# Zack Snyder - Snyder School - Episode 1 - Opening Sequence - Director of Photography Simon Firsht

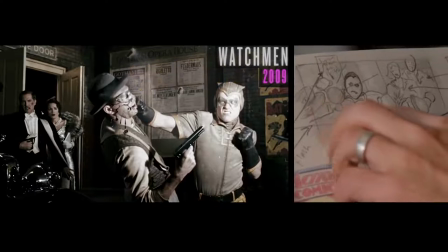4:07 The concept is that Night Owl is sort of saving the Waynes from dying after an opera. And so there's no Batman. Watchmen is the first title sequence that I did that took us like a week to shoot. We shot a lot of it in prep. And we would just go, you know, do these really meticulous and possible shots.
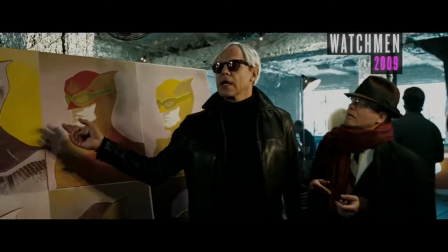4:31 You know, when we were shooting like, you know, the Andy Warhol bit and we had to like,
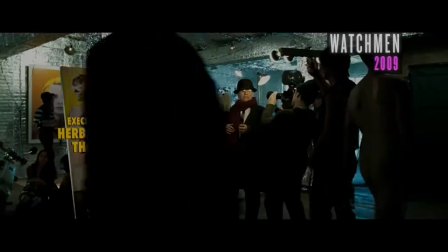4:36 we had a Capote and a Warhol and the naked guys walking around and tinfoil on the walls and it was really cool.
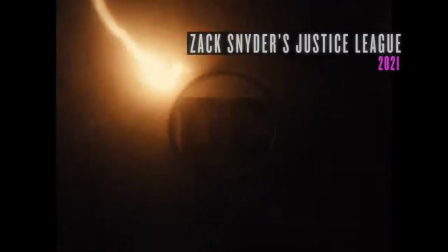4:43 Even Justice League, the opening title, even just the way DC and then the lightning goes through it and the camera moves, like,
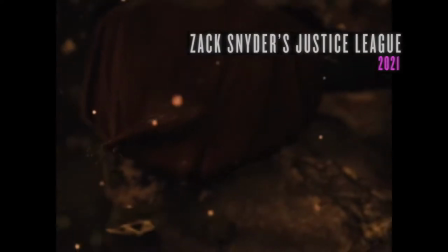4:51 I put all that in the drawings, you know, pretty early on.
Here we go, guys.
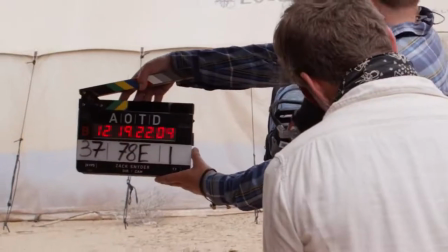4:58 We're rolling. Three marks.
When we were writing the script for Army, I knew I was going to do a cool title sequence to kind of tell the backstory of our main characters, sort of frame the world, and just also I was really interested in this, the tonal relationship between genre and how the audience's relationship to genre in that the audience is going through the same experience on a micro scale that they'll go through with the entire movie. They're fresh to the movie. They don't know what it's about.
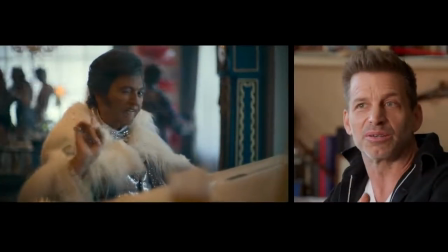5:36 Liberace, you know, tells them, you know, are you ready, boys? And then we begin.
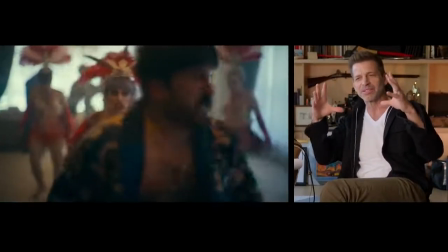5:41 So the reality of those moments are more symbolic. And I do think it's useful to kind of get a sense of laying it out a little bit in your mind so you can understand graphically where the titles might go in the shot. You know, like you might want to leave a little space on the side for graph.
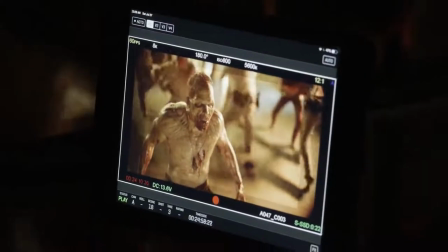6:01 Like sometimes I would look at the monitor and, you know, you can take a grease pencil and just kind of make a block, like a box, and be like, oh, put the title over there. I'll show you a little bit the way I put together ARMY.
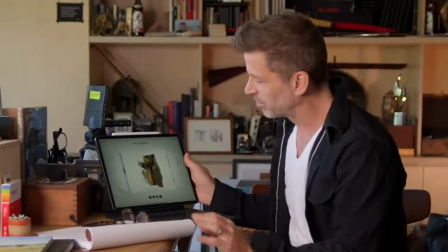6:16 Now, ARMY, I work on this program called Paper.
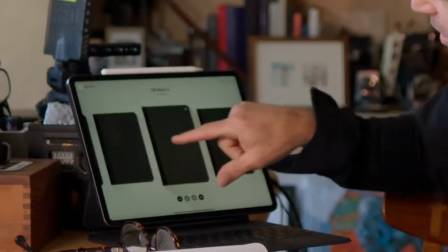6:21 It's a, the way it works is like you have all your different folders and the reason I like it is because it's a great sketchbook.
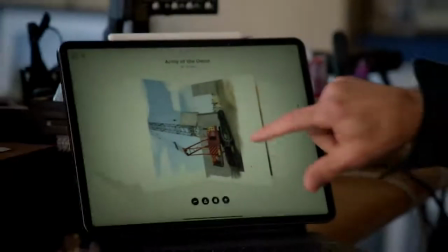6:27 So for an example you have something like here's a, this is a,
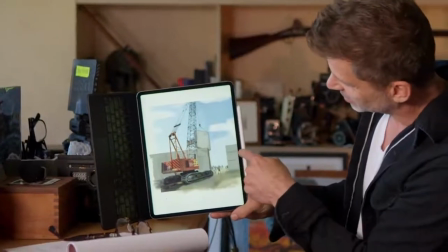6:31 was a piece of like concept art that I was working on for the end of the sequence where they're building the wall and at this point the wall was made of concrete.
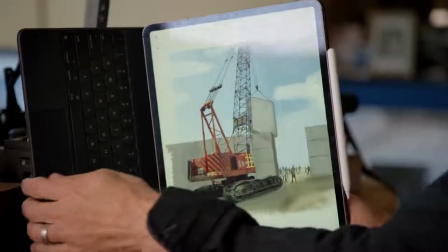6:40 You see like they're dropping this slab of concrete in and it was only after we thought about it that I went to this,
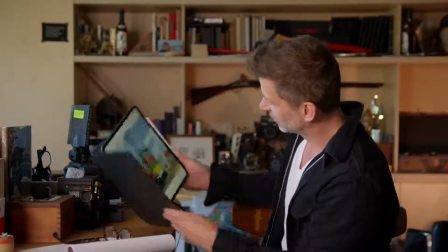6:47 this idea which was containers and I thought wow that's a much
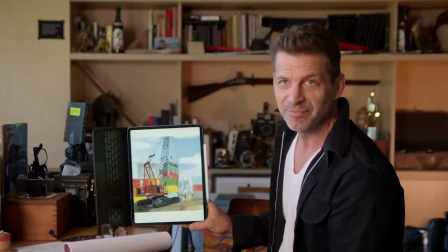6:53 smarter way to build a wall around Vegas quickly than to try and really put concrete wall you can
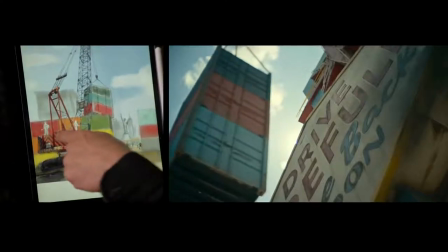6:58 see that like there's a New York York and I think at this time look at there's guys on top of it and anyway so there's a bunch of that concept work and
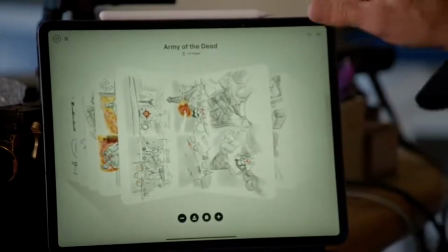7:05 then this is the title sequence as I drew it so you can see this is Elvis getting crushed we see the
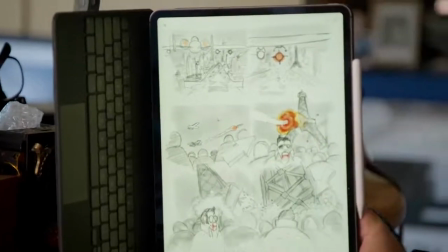7:13 missiles hit the Eiffel Tower and then it falls on him.
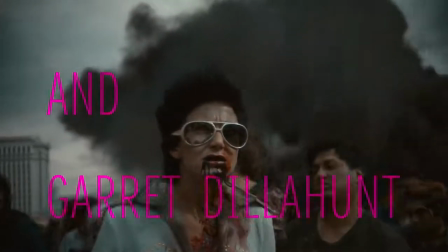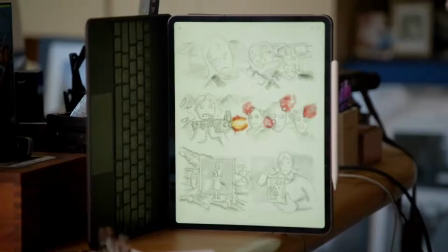7:23 I had this little portraiture idea because I wanted this one second abstraction
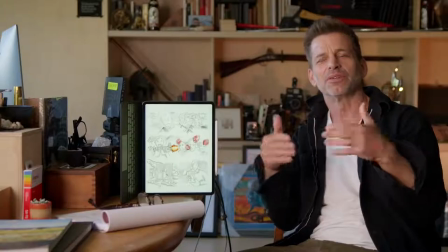7:29 outside of the construct that you would sort of view as the reality of making a movie.
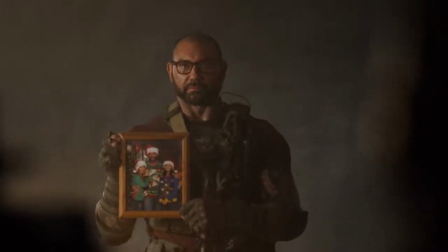7:36 Here we go. And hold the fan. You're going to go to the 20 mil, put it standing by.
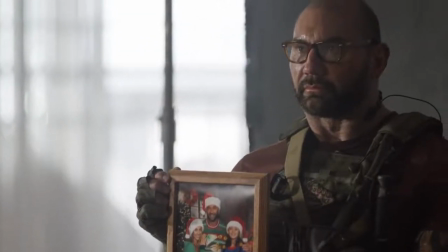7:45 Keep going.